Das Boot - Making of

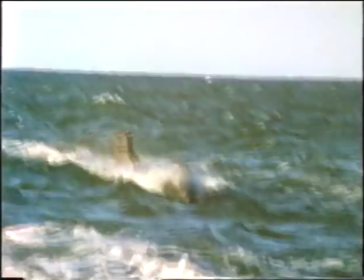[12:47]
Modell Nummer 3, 11 Meter lang, von einem kräftigen Bootsmotor angetrieben, elektronisch ferngesteuert und seetüchtig.
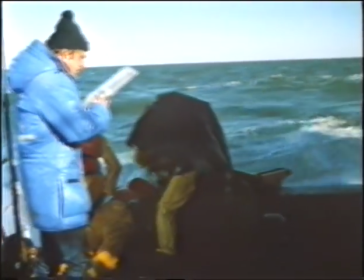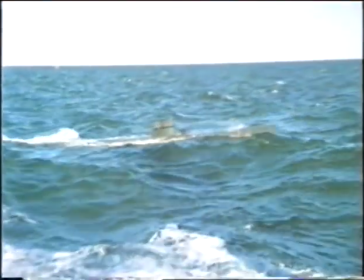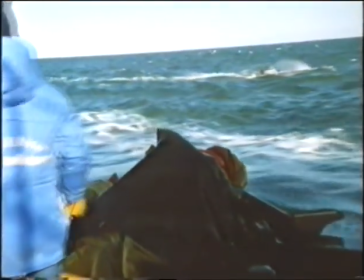[13:08]
Nach langwierigen Tests und Verbesserungen macht Regisseur Petersen mit seinem Kamerateam in der Nordsee vor Helgoland Aufnahmen vom 11-Meter-Boot.
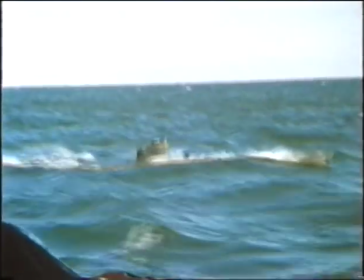[13:17]
Auf dem Turm stehen als Brückenwache Puppen mit Elektroantrieb, die winzige Ferngläser an die Augen heben und wieder absetzen können, wie echte Ausgucks.
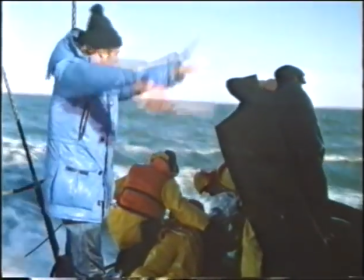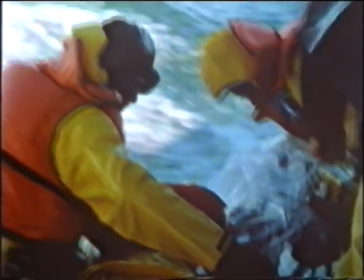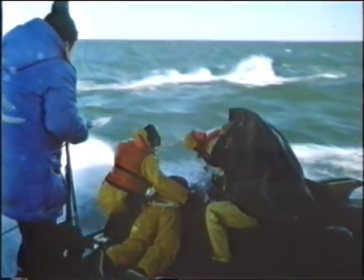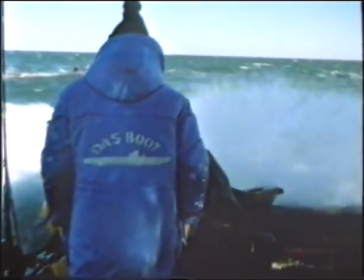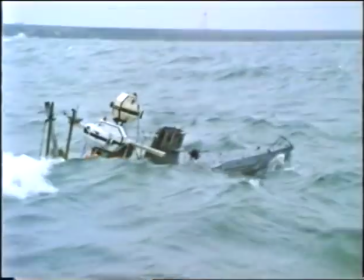[13:46]
Wasserdicht verkleidete Kameras sind auf dem Modell montiert worden. Sie sollen zeigen, wie die bewegte See von einem schmalen und tief im Wasser liegenden Boot aus wirkt.
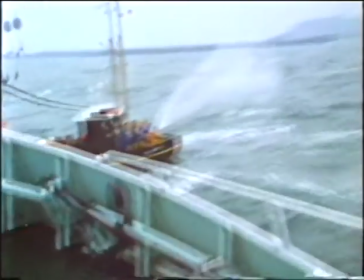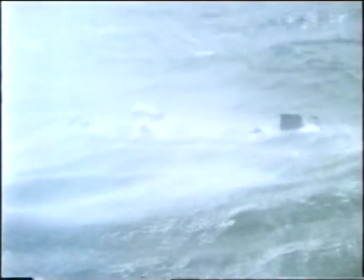[14:01]
Flugwasser aus Feuerwehrschläuchen und Wasserkanonen sprüht über das Boot und verstärkt den Eindruck äußerst rauen Wetters.
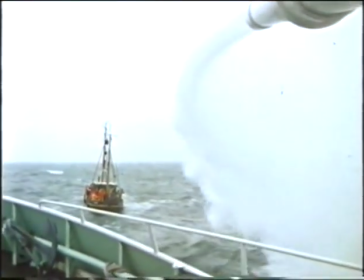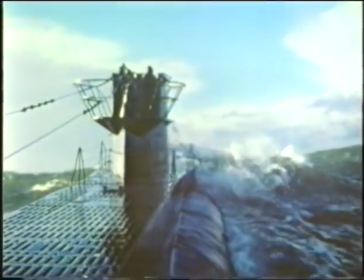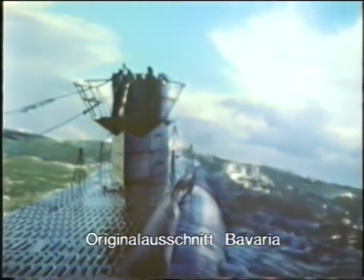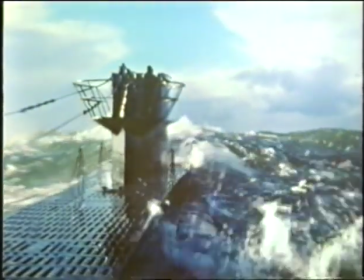[14:26]
Bilder aus den aufmontierten Kameras.
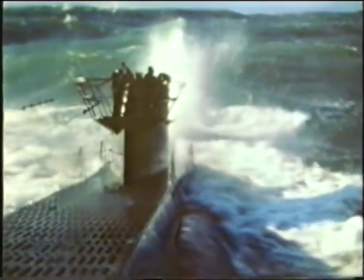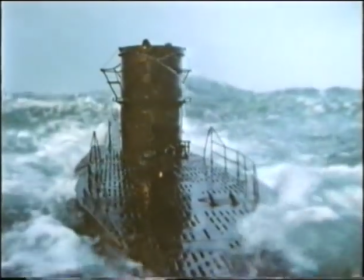[14:34]
Ohne Größenvergleich wirkt das 11-Meter-Modell wie ein großes Boot. Entsprechend gewaltig wirkt die Düne.
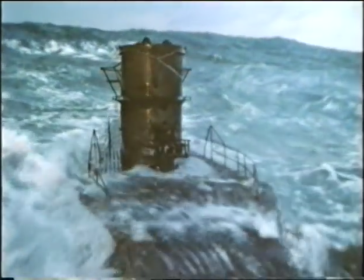[14:42]
Ein Gefühl für die Gottverlassenheit dieser Kriegsfahrten soll sich dem Zuschauer mitteilen.
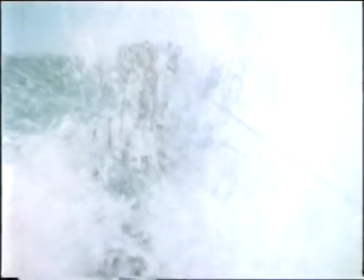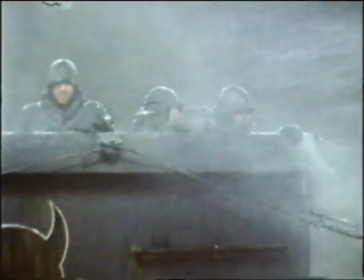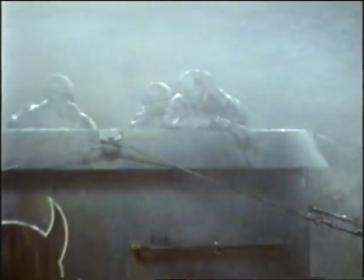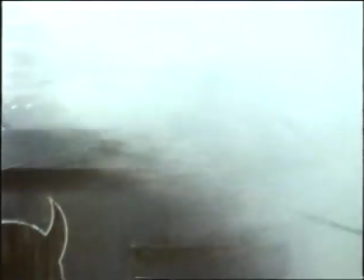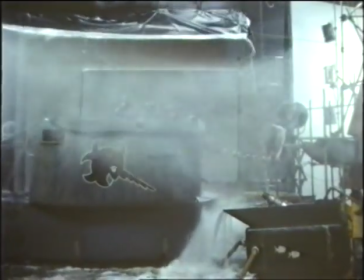[15:16]
Warschau ist Seemannsdeutsch und bedeutet Achtung oder Vorsicht.
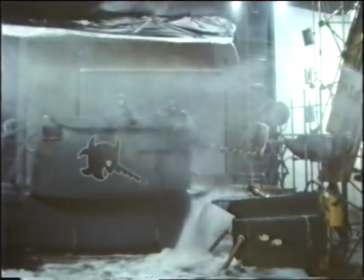[15:20]
Der Obersteuermann der Brückenwache brüllt es seinen Kameraden zu, wenn eine Sturzsee heranrauscht in dem Orkan,
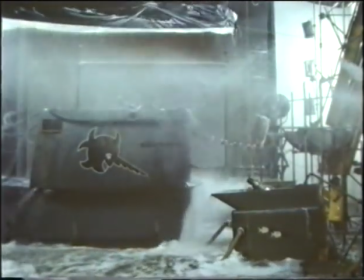[15:27]
den die Techniker für Spezialeffekte in einer Atelierhalle in München entfesselt haben.
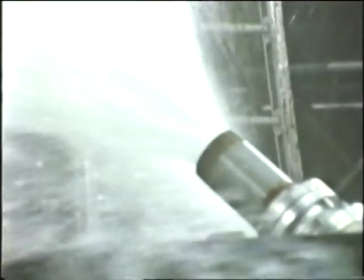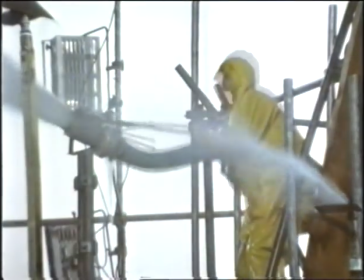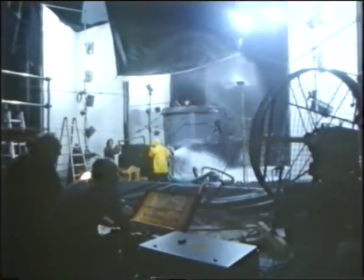[15:42]
Ein originalgroßer U-Boot-Turm ist in einem Ablaufbecken montiert und wird rhythmisch mit Wassermassen überschüttet.
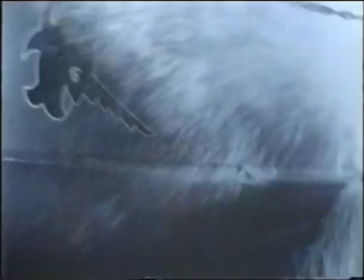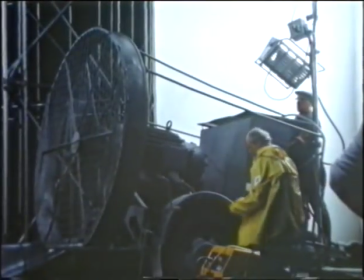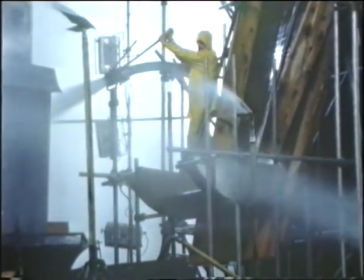[16:03]
Windmaschinen peitschen den Brückenwachen Flugwasser ins Gesicht. Sturzseen rauschen auf einer eigens gefertigten Rutsche meterhoch herab.
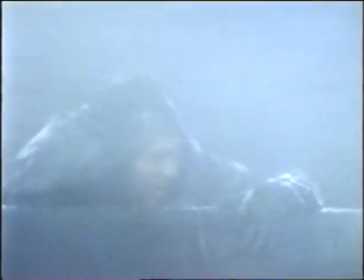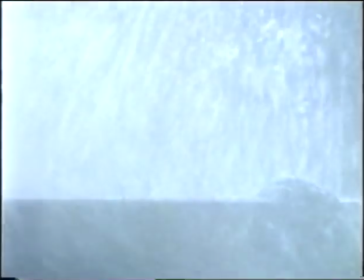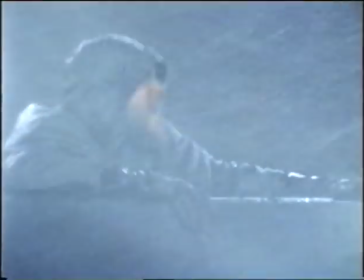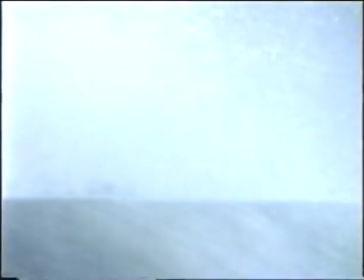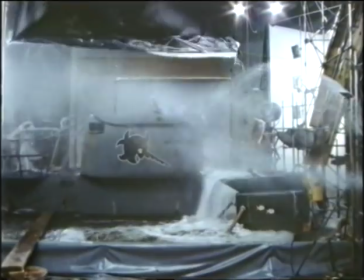[16:35]
Wenn eine Sturzsee dran ist, prasseln fast 1000 Liter Wasser aus Behältern unter der Hallendecke auf den Turm herab.